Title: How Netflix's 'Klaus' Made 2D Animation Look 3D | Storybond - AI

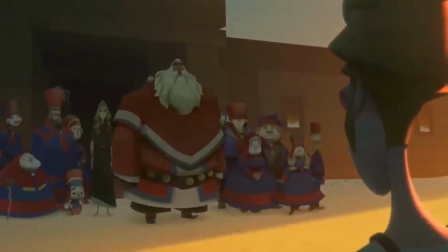And when he's exposed at the end of the film by his father, he's the only one standing in the light,
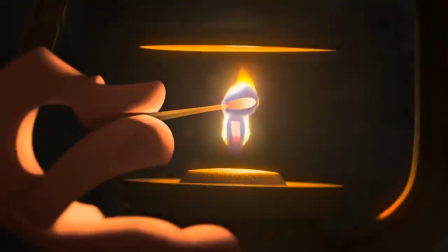while the others are in the dark. Inspiration for detailed lighting techniques came from movies and TV shows,
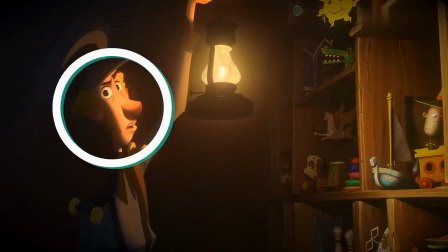like using just a sliver of light to illuminate a character similar to this scene in Apocalypse Now.
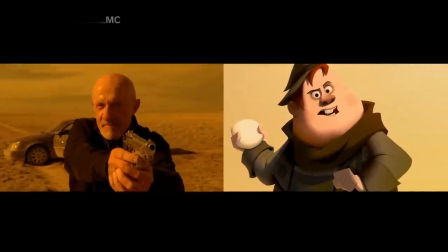And this scene, when Jesper confronts the bully, was inspired by Breaking Bad.
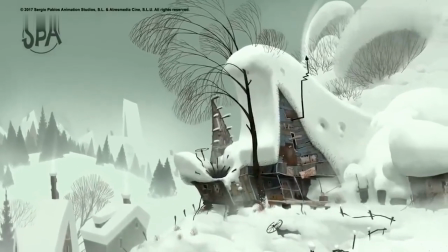It's important that the backgrounds also look three-dimensional and follow the same lighting pattern as the characters, so they used color keys as a guide. They're quick doodles, they don't have a lot of detail, but they tell you exactly what the light direction is and how it's going to affect both characters and backgrounds.
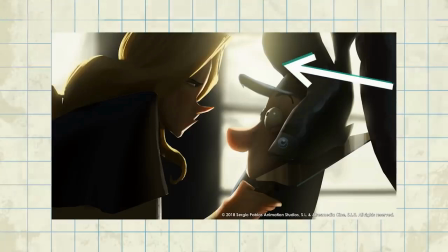For example, this color key shows how Jesper and Alva will be backlit by the sun coming through the window.
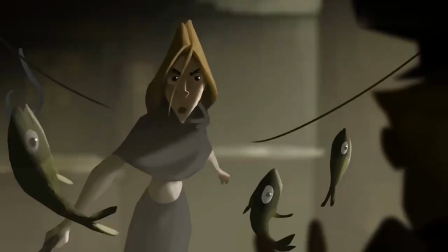And this one shows a progression of how the light will change on Alva as she steps towards Jesper.
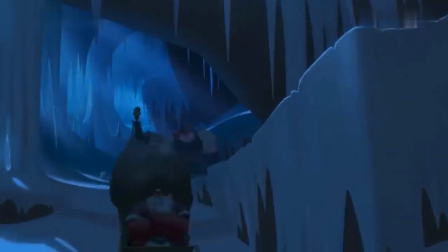To make the backgrounds pop and appear 3D like the characters, the animators used several different techniques,
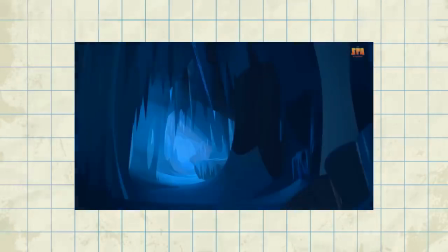such as multiplanes, where you have layers on top of layers to give the illusion of depth. The team created a total of
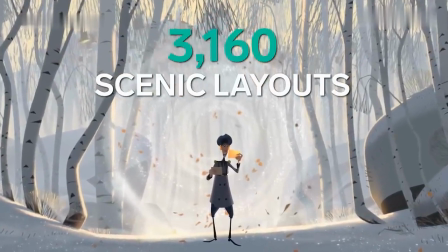3,160 scenic layouts for the movie. After they'd merged the characters with the backgrounds,
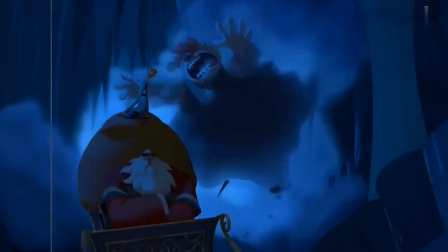they used a second major step that really gave the 3D characters that intricate detail to bring them to life: texture.
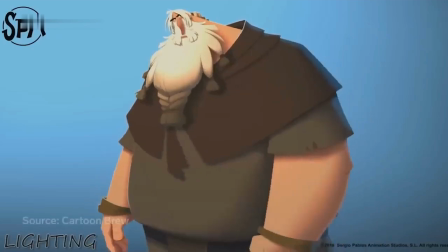With another tracking tool, they used contour, lighting, and motion to add various effects to specific parts of a character. So now you could say, well, I don't want a lot of roughness on the skin, but I want the coat to feel rougher.
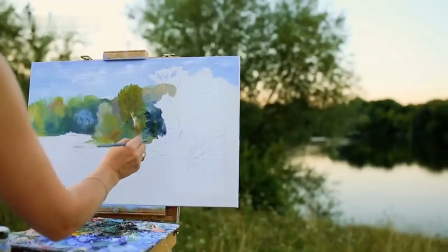For example, they can make them look like an oil painting or a watercolor. These textures are subtle, but if you look closely, you can notice the difference.
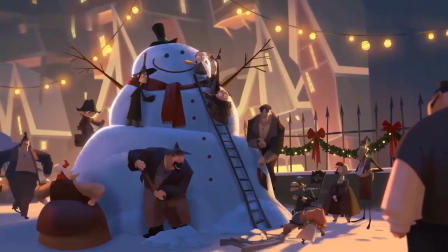In the end, the characters looked much more 3D and like a part of their environment, as opposed to looking like stickers on top of an elaborate painting. And that's what throws people off when they say, this is 3D, because it's a volume and it's moving and it has texture.
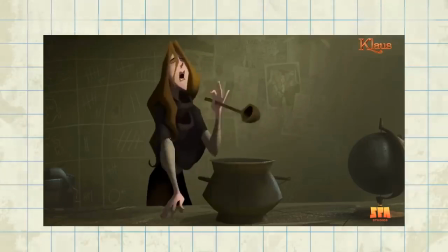But it's really a combination of the light and the texture that makes that illusion. The final stage is final composition, in which any last-minute details are added to the image, like particles.
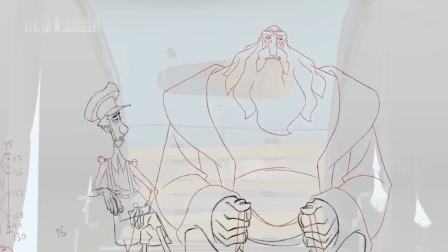While the majority of the film followed the 2D process,
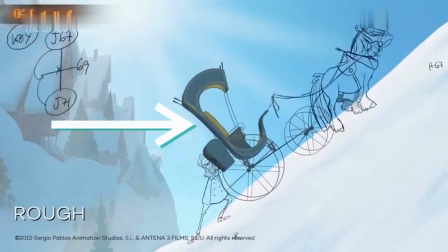the animators did use 3D models for some characters and objects, and combined the two seamlessly.
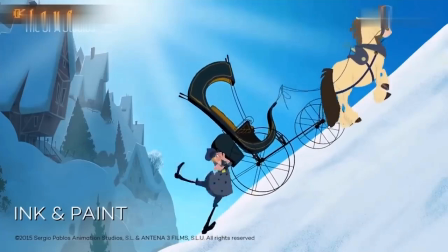And even though these were created using CGI, they were lit the same way as the 2D characters were, by hand. There's things that benefit from being drawn because they feel more organic, and there's things that are not supposed to look organic.
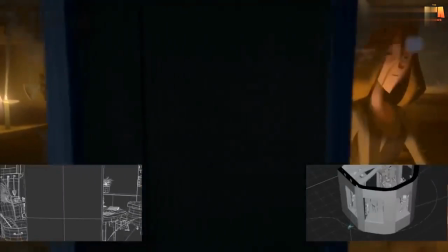There's things that are supposed to look solid, like wagons and doors and props. And it's really hard to make them feel consistent and solid through drawing.
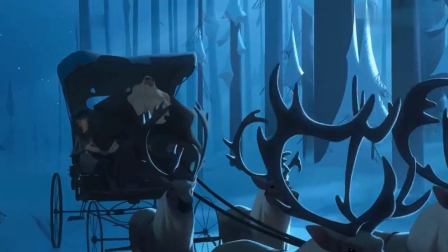If you look closely, Jesper's wagon is 3D, and so are some of the reindeer. Whenever the reindeers had to do something that was particularly challenging for 3D to look right with the 2D,
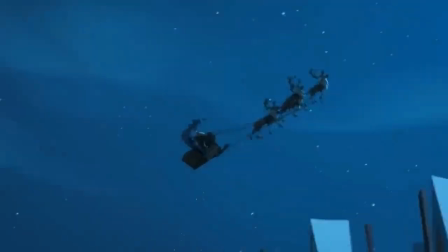we just animate the reindeers in 2D, and sometimes we would animate one reindeer in 2D and the rest in the ones in the shot in 3D.
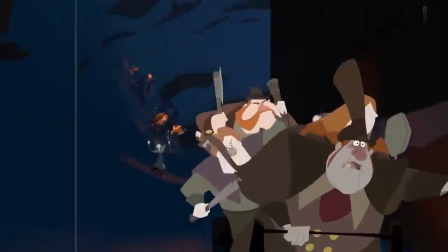Scenes like this chase scene at the end of the film so seamlessly combine 2D and 3D elements that it can be difficult to tell which is which. There was a shot where Jesper lifts a plate cover at one point,
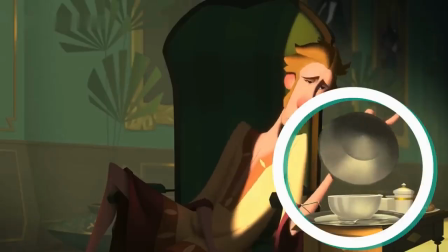and I commented on how good the integration of the 3D plate cover looked with the 2D character, and they said, oh no, that's actually 2D, we just painted it to look like metal.